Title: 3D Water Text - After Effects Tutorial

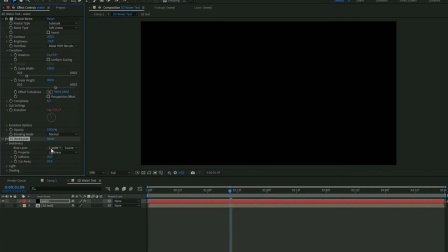(4:11)
And here you can open up blobbiness, and you're going to choose your 3D text layer.
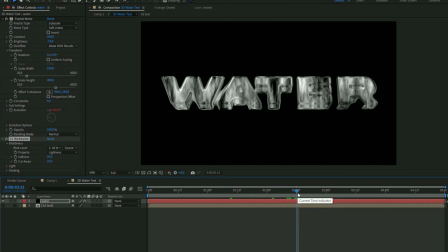(4:16)
So now you can see the text here. Looks pretty nice. We can leave the settings at the default.
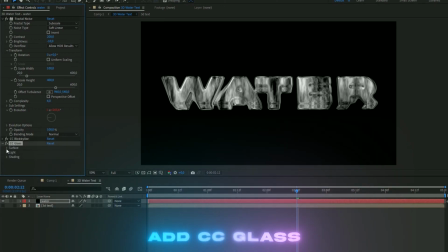(4:22)
Add a new effect called CC glass. And here you can open up surface, and you're going to choose your 3D text layer again.
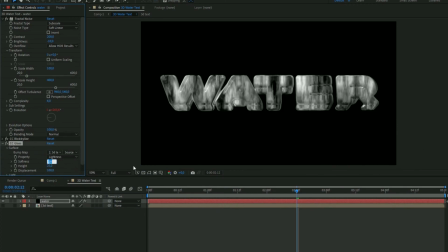(4:30)
But here we're going to change the softness to 8.5, and then the height is going to be 100, and after that we're going to set the displacement at 0.
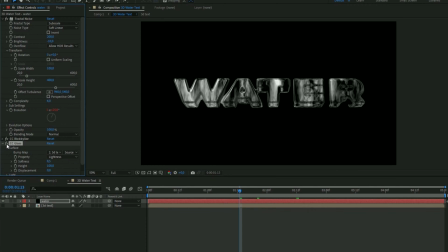(4:41)
So now we get a pretty clean glass look here that really sells the like 3D look here.
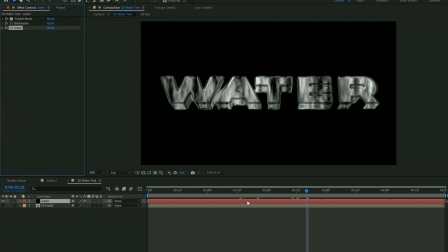(4:46)
You can see it becomes like kind of outlined down here, which is pretty clean. And after that we're going to be adding CC Mr. Mercury.
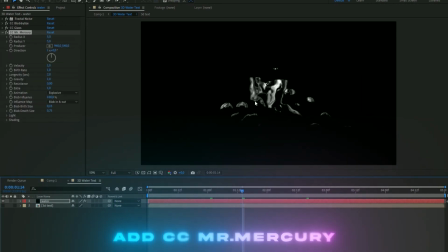(4:54)
So now we get this kind of water effect here,
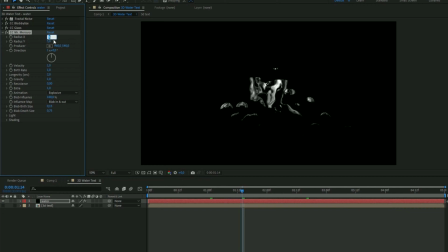(4:57)
and we're going to start off by setting the radius X to 75. and the radius Y to 75 as well. After that, we're going to set the velocity to 0.5 and then the birth rate to
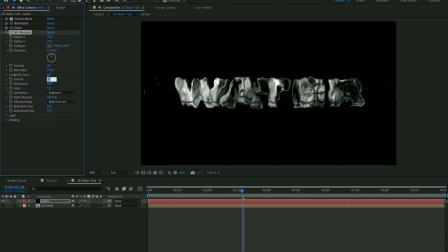(5:10)
110.4 and the longevity to 4, gravity to 0 and the blob birth size to 0. So now it's going to look something like this here. Pretty clean.
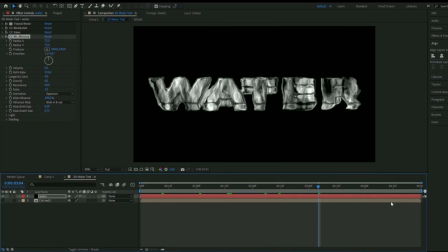(5:24)
And now I want to add some like bubbles to this. And in order to make the bubbles, I'm going to add a texture.
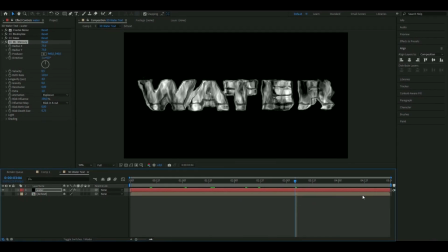(5:30)
And I'm going to use one of my overlays from my particle overlay pack.
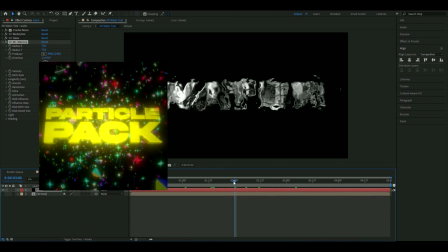(5:35)
But if you don't have my particle overlay pack,
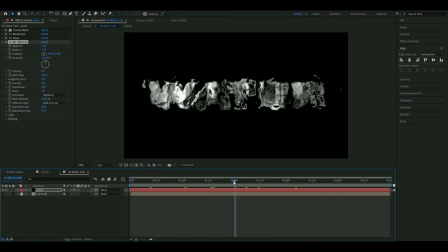(5:38)
you can check out my website or try to find a texture to use on YouTube or something like that.
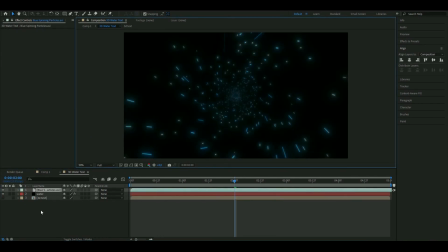(5:45)
So I'm going to use this one here. And here you're going to add threshold.
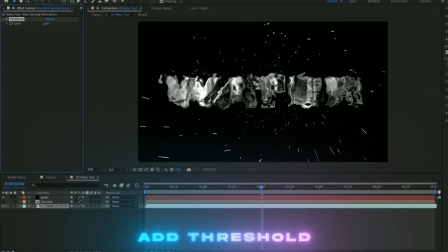(5:49)
And set the level to a fairly big, to 8, something like this.
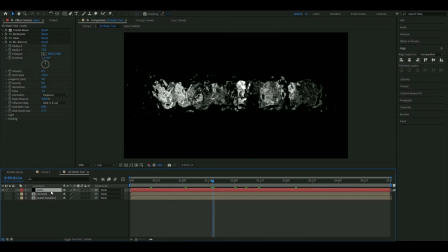(5:54)
So you can pre-compose this. You can make it invisible. And then we're going to duplicate our water text layer here.
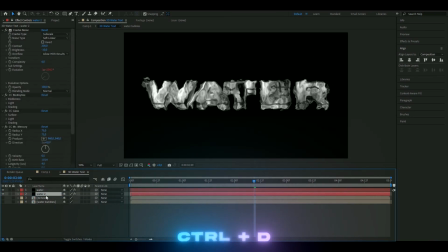(6:01)
So control D. And you can drag this one under. And rename it to bubbles or something.
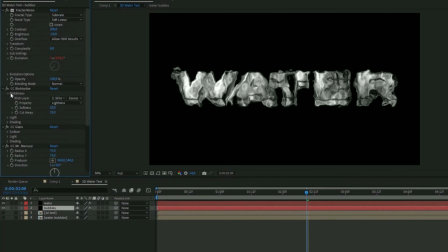(6:06)
And the only thing we're going to change here is the layer here, of course. We're going to set it at water bubbles instead.
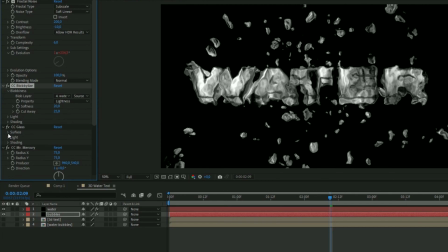(6:12)
In blobbiness here. And then on glass here as well. Surface. And here choose water bubbles. And here on Mr. Mercury, we're going to change the radius here to 40 on radius X. And on radius Y, it's going to be 40 here as well.
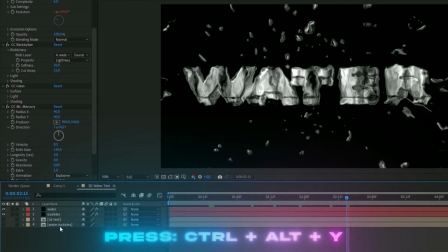(6:26)
Otherwise, it's going to be the same settings. Now we're going to be adding a adjustment layer. So we're going to press Ctrl Alt Y. And here we're going to add cartoon.
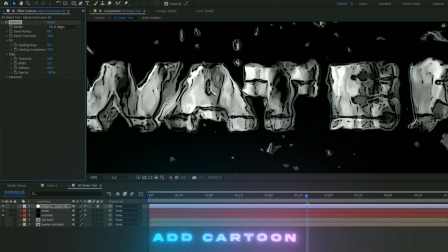(6:34)
So the reason we add this is just to sell the 3D text effect here a little bit more.
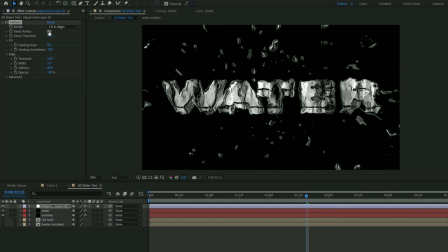(6:39)
So it becomes a little bit more outlined. So I'm going to set the detail radius to around 11. And the threshold to 2.26. And then the width is going to be 1.
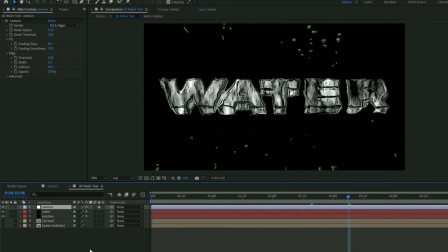(6:50)
And that should be good. After that, we're going to be adding a new adjustment layer.
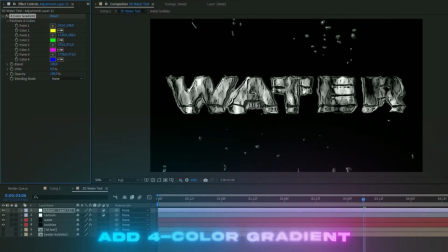(6:55)
So Ctrl Alt Y. And here we're going to be adding 4 color gradient. And I'm going to choose a brighter blue because I want it to look like water here.
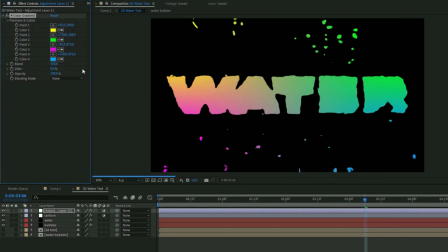(7:02)
So something like this here looks good. And you're going to copy this to all of the other color positions here. This color here. Copy the color like that. And then you're going to choose color on blending mode. And you're going to set the opacity to 37. And now we're going to add rays to this.
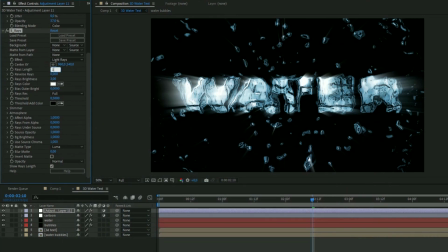(7:20)
And here we're going to set the rays length to 1 and the rays brightness to 1.5.
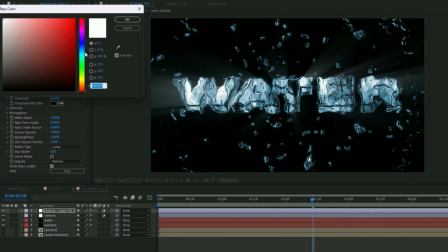(7:26)
And then here on rays color, you want to choose a tiny light blue here.
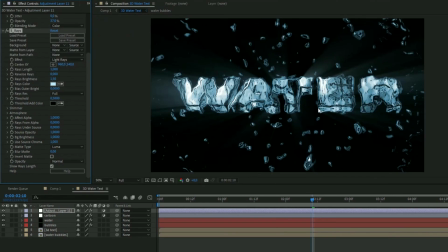(7:31)
So something like this, just so it blends in a little bit with the color. And then after that, we're going to be adding deep glow.
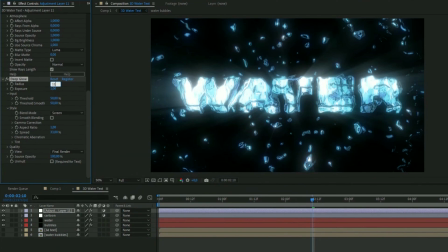(7:37)
And you're going to set the radius to 1110. And then the exposure to 0.53.
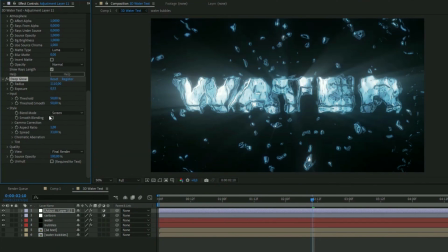(7:45)
Shake smooth blending.
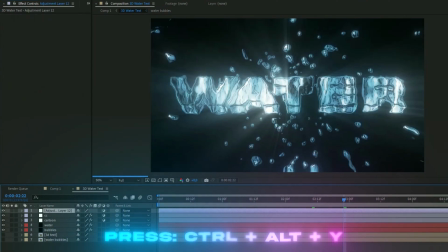(7:46)
And after that, we're going to make a adjustment layer, so Ctrl Alt Y, and here, just to sell the water effect a little bit more, we're going to add a effect called heat wave.
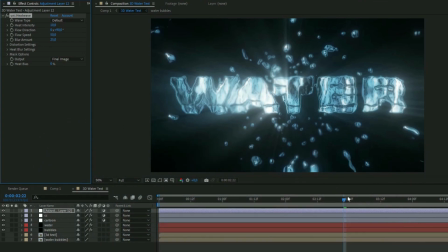(7:54)
And I'm just going to use the default settings for this, and I think this looks pretty clean here.
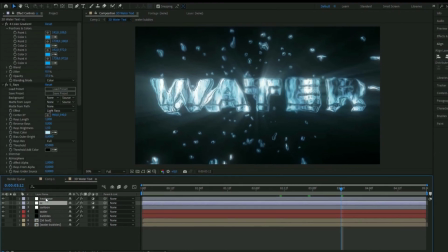(8:00)
But I have a bonus version for you guys, so we're going to make this CC invisible.
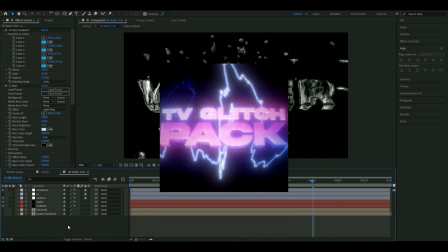(8:05)
And if you have my TV glitch pack, we're going to add a effect from there.
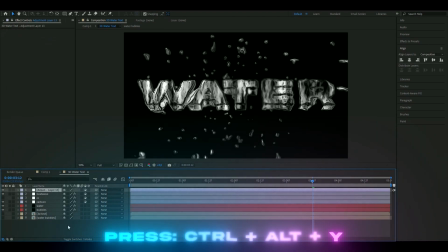(8:10)
So you're going to make a new adjustment layer by pressing Ctrl Alt Y, and here we're going to add the TV glitch effect 10.